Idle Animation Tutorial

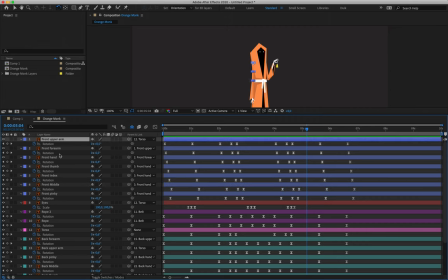2966s
So we are now finished with layers 1 to 7. I'm going to close those up.
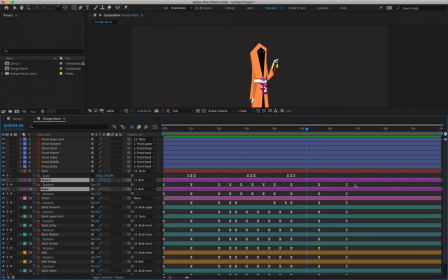2974s
Belt ropes. These definitely need to have a little bit of overlap. So the first thing that I'm going to do is I'll shift them up by one as a matter of course, but they do have a little bit of weight to them. So perhaps I move them up one more.
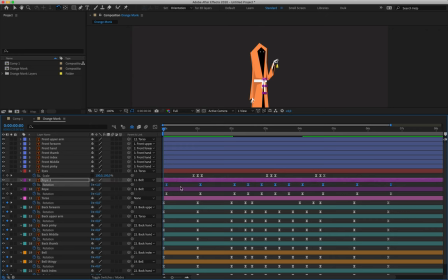2991s
And then I'm going to select the keys for layer 9 and shift them up by one further, just so that the belt has a little bit of sway and a little bit of overlap going on.
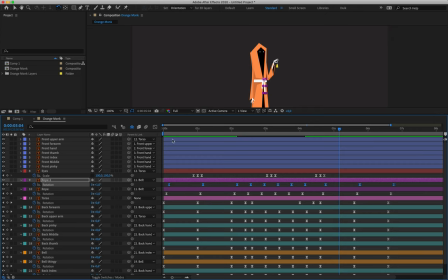3003s
I might even shift the keys for layer 9 one further, just so we can accentuate a little bit between the two. Yeah, there we go. Okay, then we have layer 14.
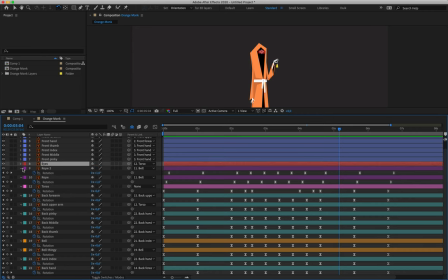3018s
Okay, so sorry, let's close up layer 8, 9, and 10 because we are finished with those. Layer 12 is our guide. Okay, so layers 14 all the way down to 22.
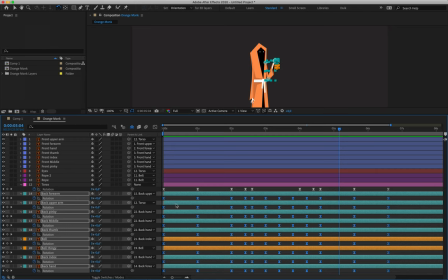3034s
All right, we can shift all of them up by one. Then what we're going to do is deselect layer 15, which is the back upper arm, and shift everything down by one.
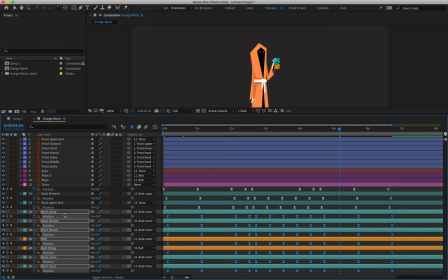3047s
Deselect layer 14 and shift everything down by one. Then I want to deselect the back hand, so layer 22, and shift everything up by one.
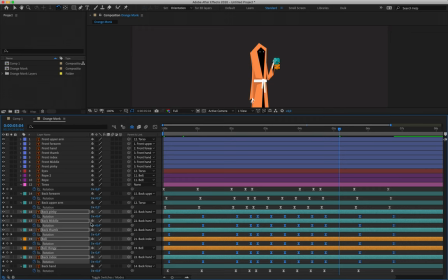3062s
Then I am going to only select layer 16 and 17. Let's work with these two here. I'll shift those up by one as well. But I want some overlap between the two of them,
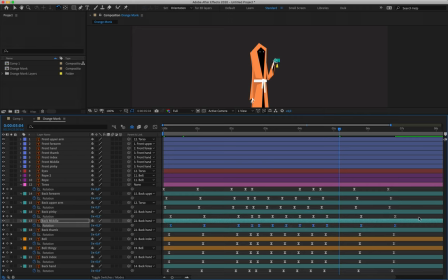3078s
so I'll select the back middle, or let's say the pinky rather, and I'm going to shift that up by two. And that's just so that when we have the little waddle between our fingers here,
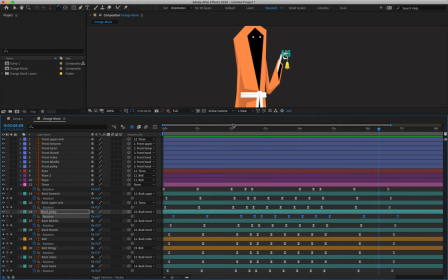3094s
that there's a little bit of an obvious overlap there. Okay. Then we just need to do the bell and the bell thingy. So let's offset the bell thingy by 3 frames. One, two, three. And I believe that should then result
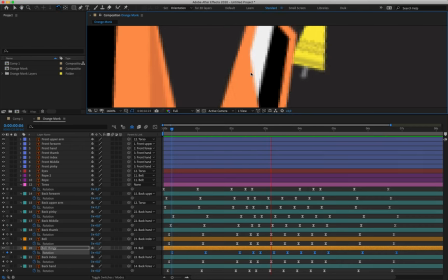3116s
in a good bell jingle. Yeah.
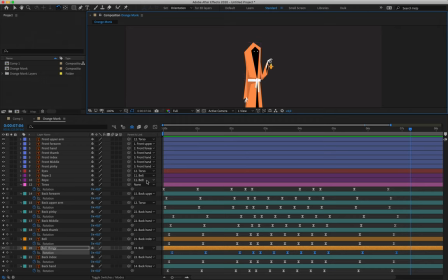3123s
Cool. And that is that. Your animation is finished.
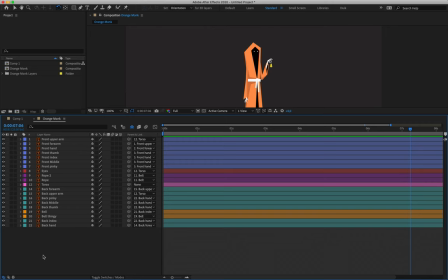3128s
I'd recommend saving it and render it out and then, whoops. Sorry about that, knocked my earphone out. Render it out, submit it to the assignment. I'll then give you feedback. All right.
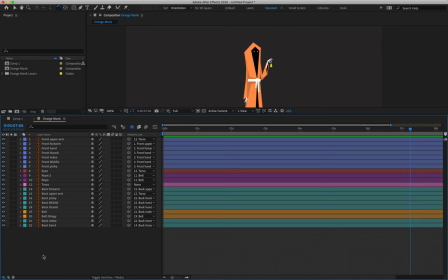3142s
You'll then be able to go and apply that feedback and make any final changes before you submit this to the end of term final submissions. All right, my guys, thanks for putting up with me. Sorry it was such a long one. I'll catch you guys in the next class.